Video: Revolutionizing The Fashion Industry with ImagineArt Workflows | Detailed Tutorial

So, not bad, right? That's not how it started. Let's look into this.
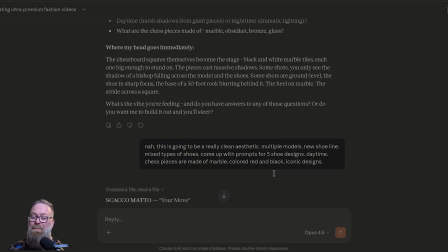100s
I started off generating shots. Shoes. This is a fictional fashion campaign for a luxury shoe apparel company. And the way I start everything, and I mean everything, is with an LLM.
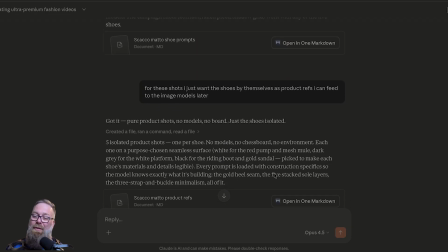113s
I use Claude. You can use whatever you want. But this is not a territory I know. I'm not a fashion expert. And I don't need to be, because I've got an expert in my pocket. Just hop on, type in your campaign idea, and work with it to come up with whatever you need.
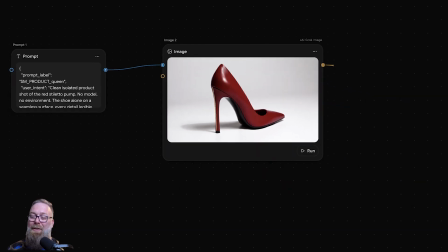131s
So here are my shoes. I got this red heel, and it had this spur on it.
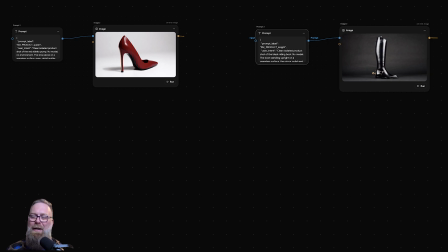135s
Very different, but it felt very high fashion. The white sandal, I don't know.
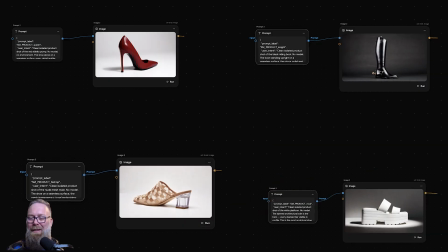141s
The vibe of it was cool, very platformy. Gold sandal, 5 shoes total for the campaign.
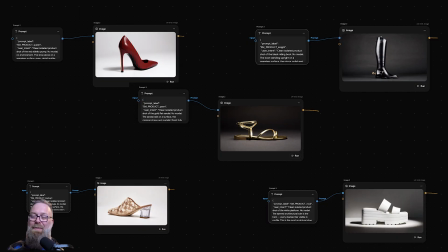148s
Now, the concept. My colleague had this idea.
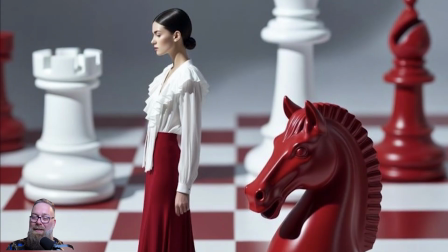152s
What if we used giant chess pieces and had the model interacting with them on a chessboard?
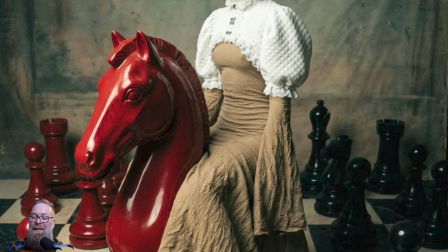157s
I'd never seen anything like that, and I decided it'd be really cool, set in a desert,
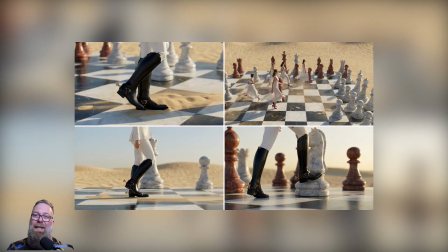162s
just this massive chessboard in a barren desert landscape, dunes in the background, sand blowing.
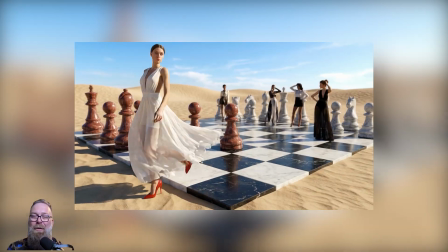168s
That's something that would be really hard to pull off unless you had a big budget, or AI.
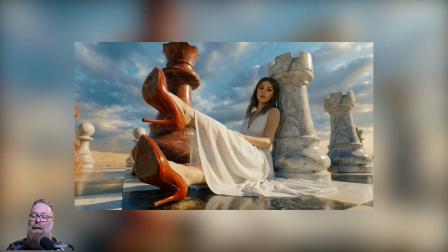173s
This allows small mom-and-pop brands to produce something that can compete with anybody.
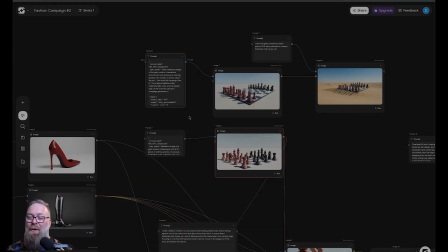178s
So I fed a few prompts in. They weren't great. But this is how you start with AI.
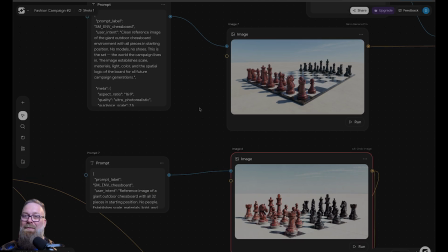184s
You've heard of vibe coding. This is vibe video editing. You take what you get and you work with it.
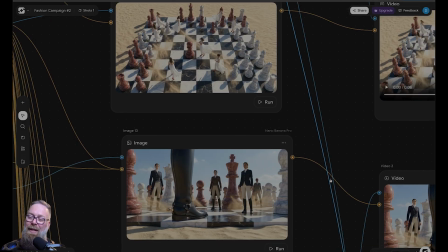190s
You see what's working, what's not. But I ended up liking what I got, medium-sized chess pieces, and I was like, okay, I can work with that.
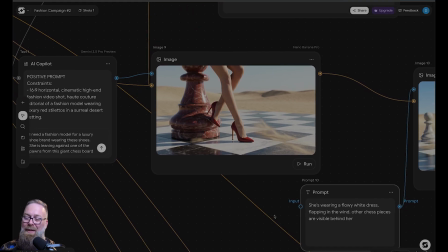198s
So this one was a little too racy for me. You can't even tell that she's wearing anything, just the shoes.
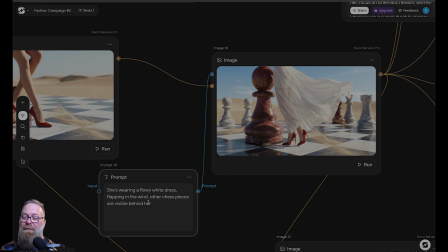203s
So I adjusted. She's wearing a flowy white dress flapping in the wind, other chess pieces visible behind her.
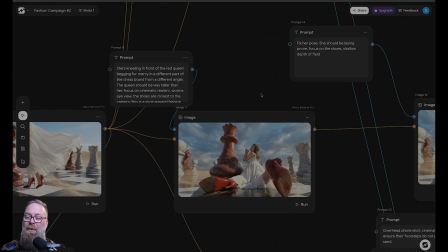210s
I tried her kneeling in front of the Red Queen, begging for mercy from a different angle on the board.
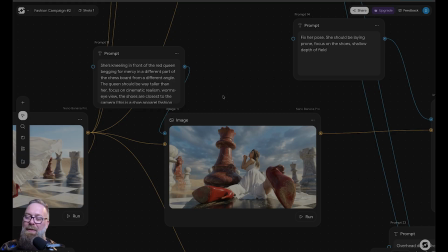215s
I wanted something that felt like she was interacting with the pieces. AI is a little weird sometimes.
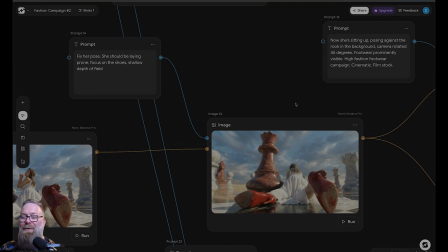221s
This wasn't exactly what I prompted, but it was such a unique looking shot. I had to use it.
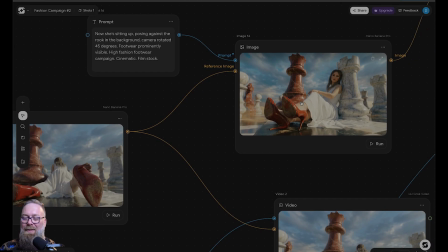227s
You actually saw this one in the video. So I had storyboard type shots.
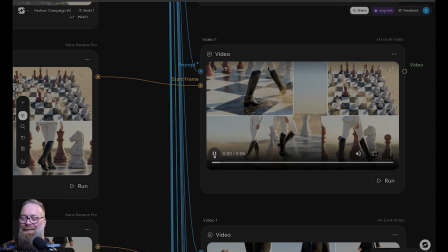232s
These worked okay. When I animated them, some just faded the storyboard out and showed an individual shot, not what I was after.
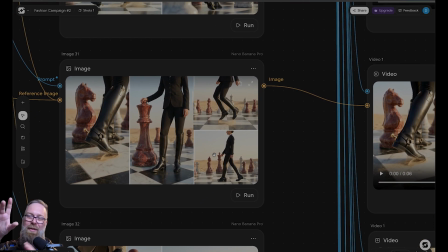240s
I had seen fashion videos do there's multiple shots on the screen at once,
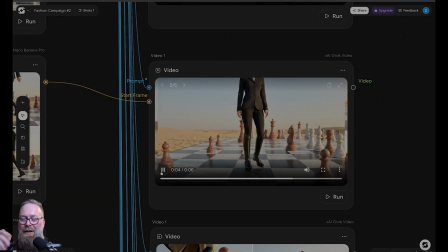247s
and I don't know, when I tried doing it, it was just boring. It wasn't capturing the essence of what I was after.
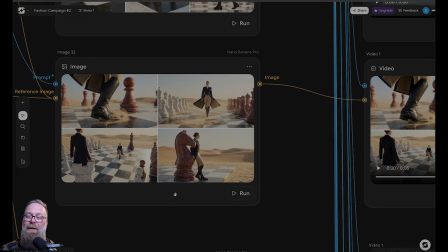253s
They were all the same. A model walking around on a chessboard. I'm looking for something dramatic.
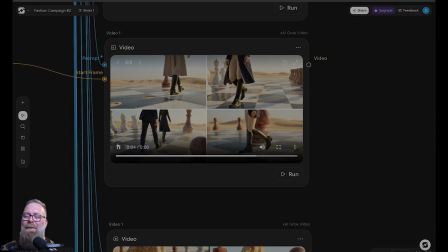259s
I'm looking for something dynamic. So where I ended up finding purchase was spending time concepting with image models.
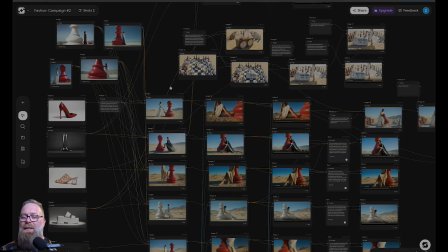266s
A model standing next to a giant chess piece. Here's more of the 50-foot tall version.
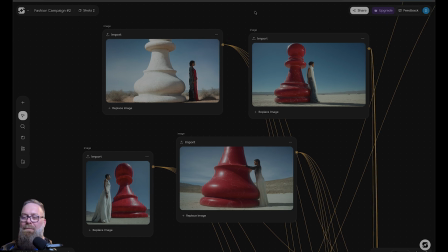273s
Here we have a model leaning up against it. She's way smaller than the piece. That helped a lot. I fed these into Nana Banana Pro, and for each shoe, I used the same prompt with my first 4 reference images as influence.
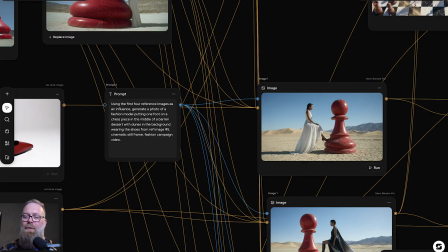284s
Those giant chess piece concepts. So using these as an influence, generate a photo of a fashion model,
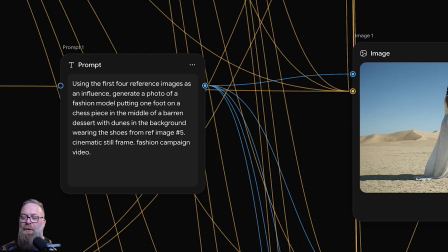291s
putting one foot on a chess piece in the middle of a barren desert with dunes in the background, wearing the shoes from reference image number 5,
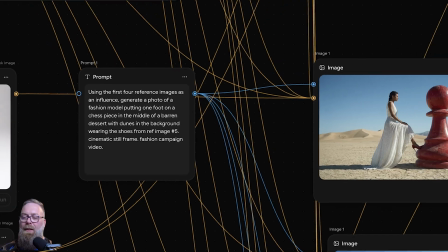299s
cinematic still frame, fashion campaign video. I did that for each shoe, and it chose a different outfit for each of them.
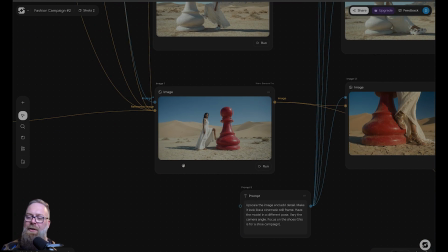306s
That worked out pretty well. I played around with variations, upscale the image, add detail, make it look like a cinematic still frame,
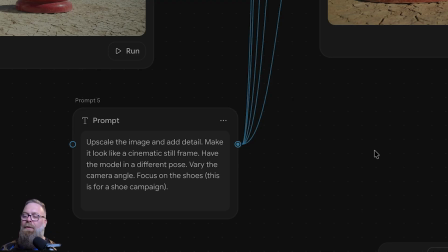314s
have the model in a different pose, vary the camera angle, focus on the shoes because this is a shoe campaign.
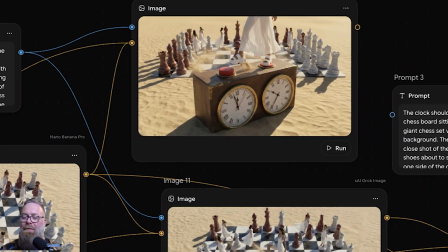320s
I had an idea for a chess clock on the side of the board.
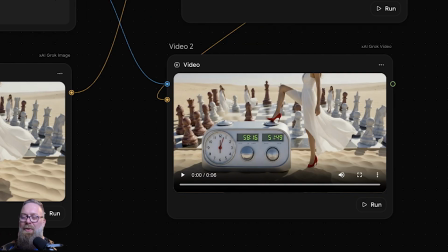323s
The image models almost got it, but what convinced me not to go after this was none of the video models could handle the actual counters counting down.
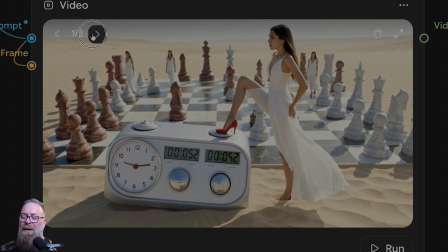331s
It just got random numbers, and I have a rule. I don't like things that pull you out of the video and make you go, oh, this is AI.
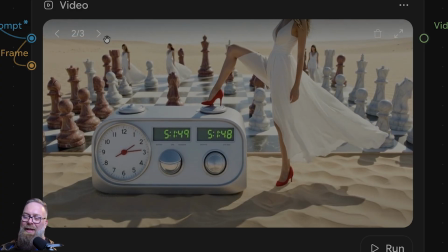338s
So maybe some shots give you that vibe, but I'm doing as much as I can to prevent it.